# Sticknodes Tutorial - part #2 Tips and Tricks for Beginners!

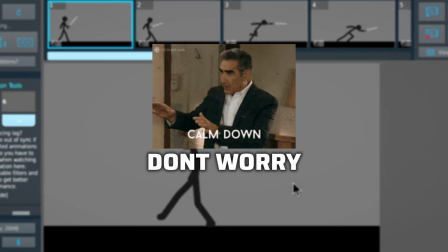Want to learn Sticknodes but don't know where to start? Don't worry. The guy who uploads once in 10 years is here to help.
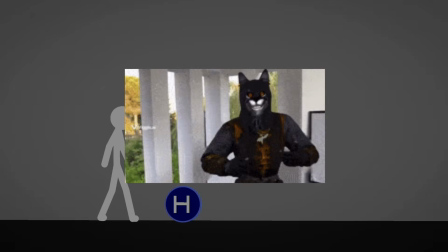This is the second video in the series. For better understanding, start with episode 1.
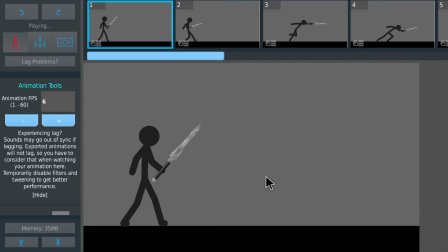Frame per second. The topic of FPS may seem a bit confusing at first, but the key is to find the setting that works best for you.
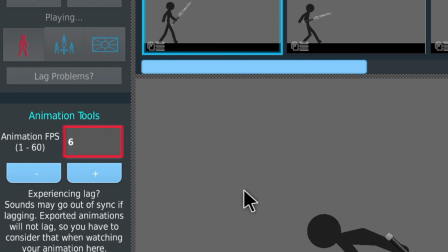For example, in this animation, the FPS value is 6, so the animation doesn't look very smooth.
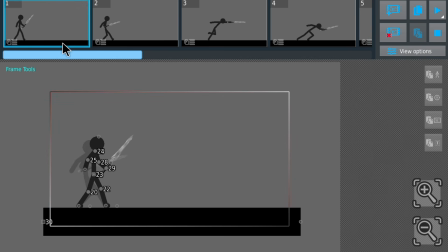You might think that's a bad thing, but lower FPS also means fewer frames in the project.
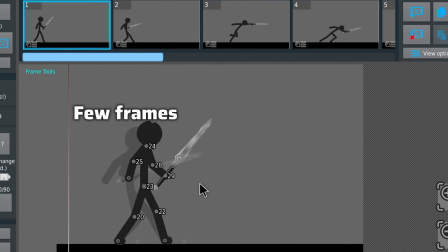This way, you can create your animation more comfortably without freezes or lag.
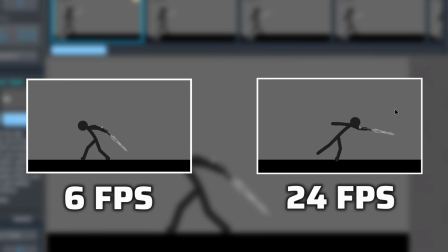This animation you see here is 24 frames per second. Compared to the previous one, it looks smoother, but it also contains more frame.
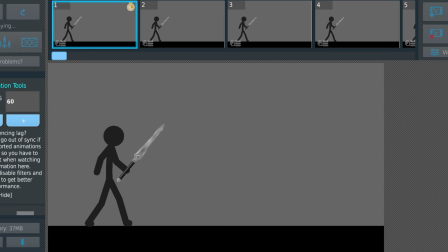We can call it a mid-level setting. Now this one is 60 frames per second.
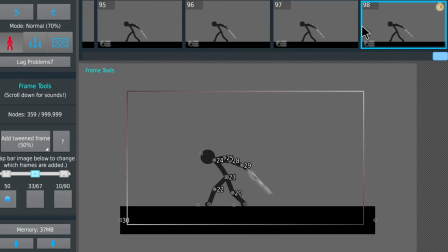It looks even smoother, but it has many more frames and takes longer to produce.
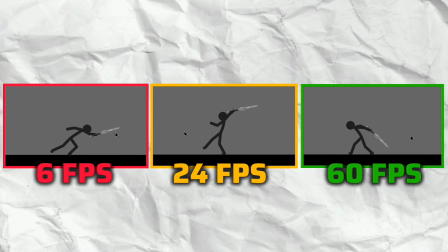Among these three animations, the most practical option is 24 frames per second.
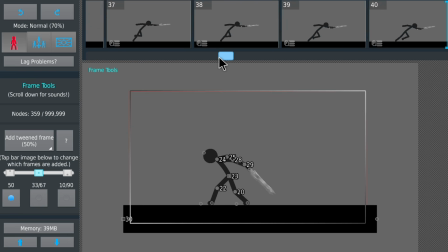That's because while creating your animation, you don't waste too much time, yet the smoothness is still good.
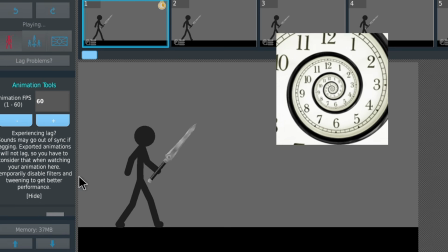You don't need to spend months just to make your animations look slightly smoother. Physics.
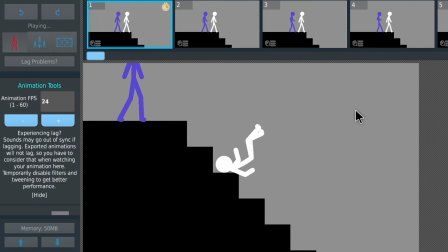Physics is one of the most important aspects to pay attention to in animation.
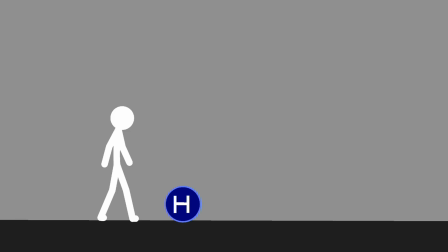If it's not applied correctly, the scene won't look realistic and may leave a poor impression. For example, imagine in this animation the character is holding a heavy object.
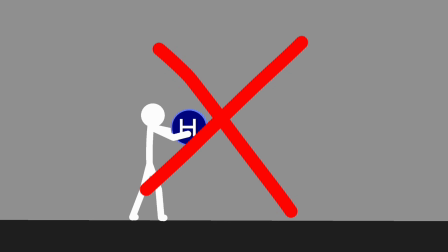Do you think a stickman could lift such a heavy item effortlessly? Of course not. To make it realistic, he should struggle just like this.
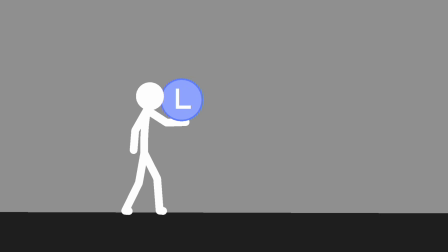Light objects, on the other hand, can be moved easily, which creates a different effect in animation.
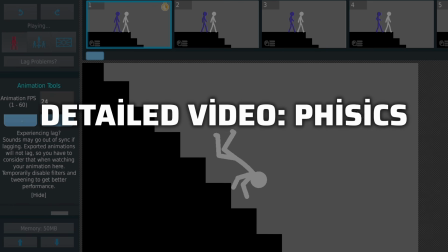A more detailed video on this topic will be coming soon. Auto-Tweening.
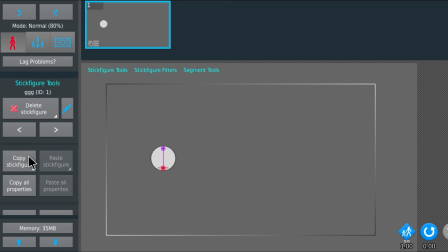If you're using automatic tweening to balance the speed of your animation, here's some good news. At the bottom of the tweening settings, you can choose how many times a frame will be stretched.
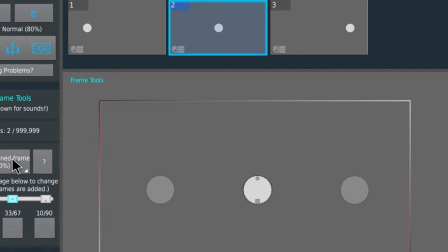The tweening feature adds artificial frames between the one you select and the next.
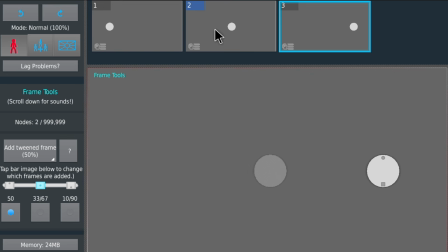For example, if you want your animation to look smooth but don't want to waste too much time, just enable this feature and start tweening.
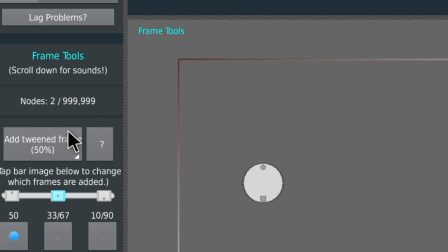If you don't want to duplicate every frame manually, hold down the tweening option and set how many in-between frames will be added.
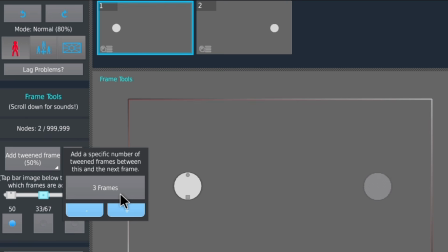Increasing the number will add more frames between the two. However, this only works between the frame you select and the following one.
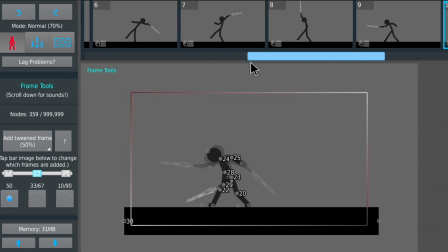It's a very useful feature, but I don't recommend relying on it too much, because overusing tweening can harm your animation skills.
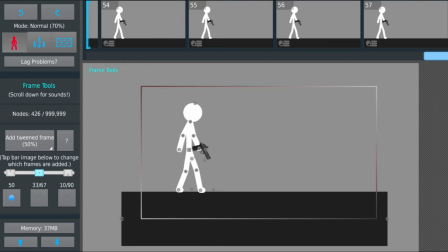Repeating frames. In some scenes, you may need to repeat a group of frames.
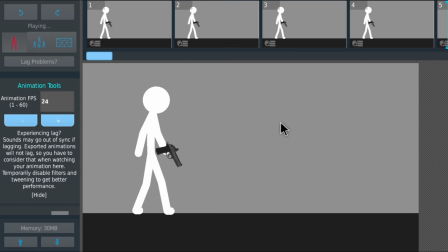For example, in this animation, the stickman pulls out a gun and fires.
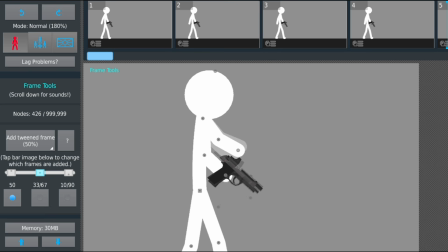He only fired once, but I want him to fire more times, and I don't want to recreate the whole scene from scratch.
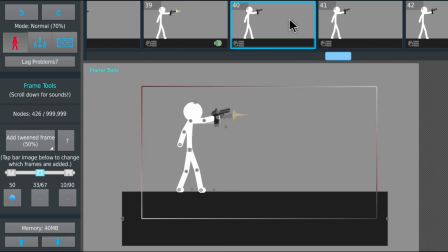Copy-paste could be a solution, but there's a better way. To repeat a frame group, select the frame right after the group you want to loop.
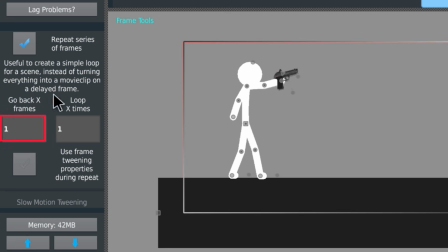Scroll down the left panel and check the box. The first value determines how many frames back from the selected frame will be repeated.
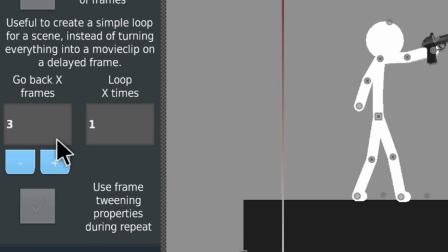For example, if you set it to 3, the last 3 frames will be selected.
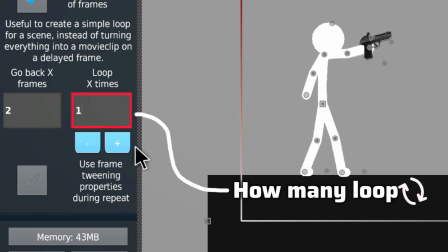The second value defines how many times that group will repeat. The higher the number, the more loops you'll get.
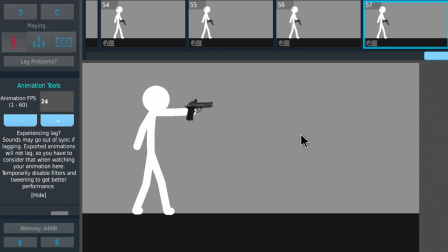With this method, you can quickly duplicate the same scene.
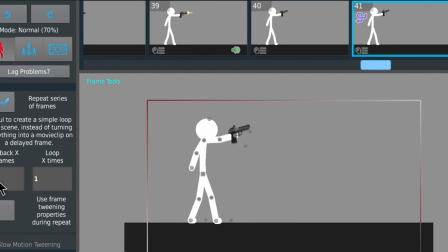This is a very useful method, but you cannot make direct changes to the copied frames.
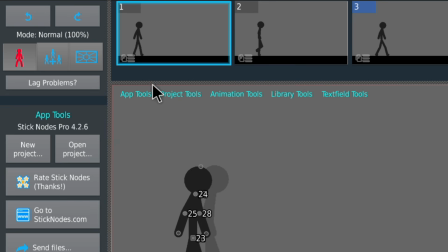However, there is a solution. Select the frame you want to copy and click the button at the bottom left.
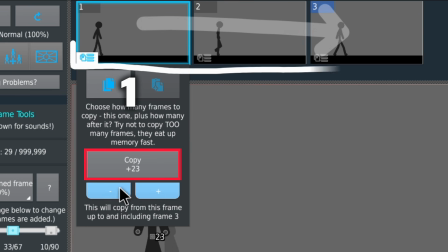When you increase the number there, you will copy the following frames in bulk starting from this frame.
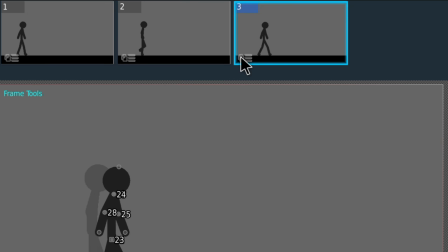Then, on the frame where you want to paste, click the same button and press the paste button.
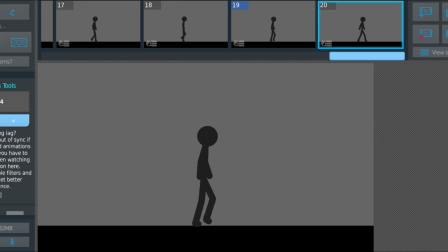In this way, the frames you selected will be pasted all at once. Guidelines.
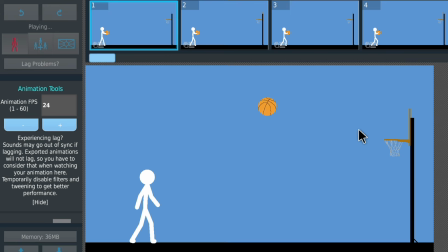In animation, it can sometimes be difficult to make figures move in a straight line, and this can make the scene look awkward.
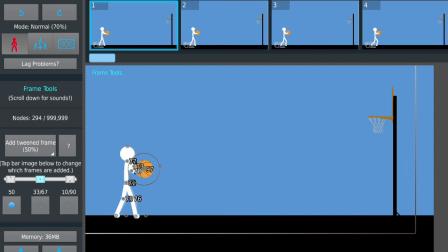To achieve better results, you can use a guideline.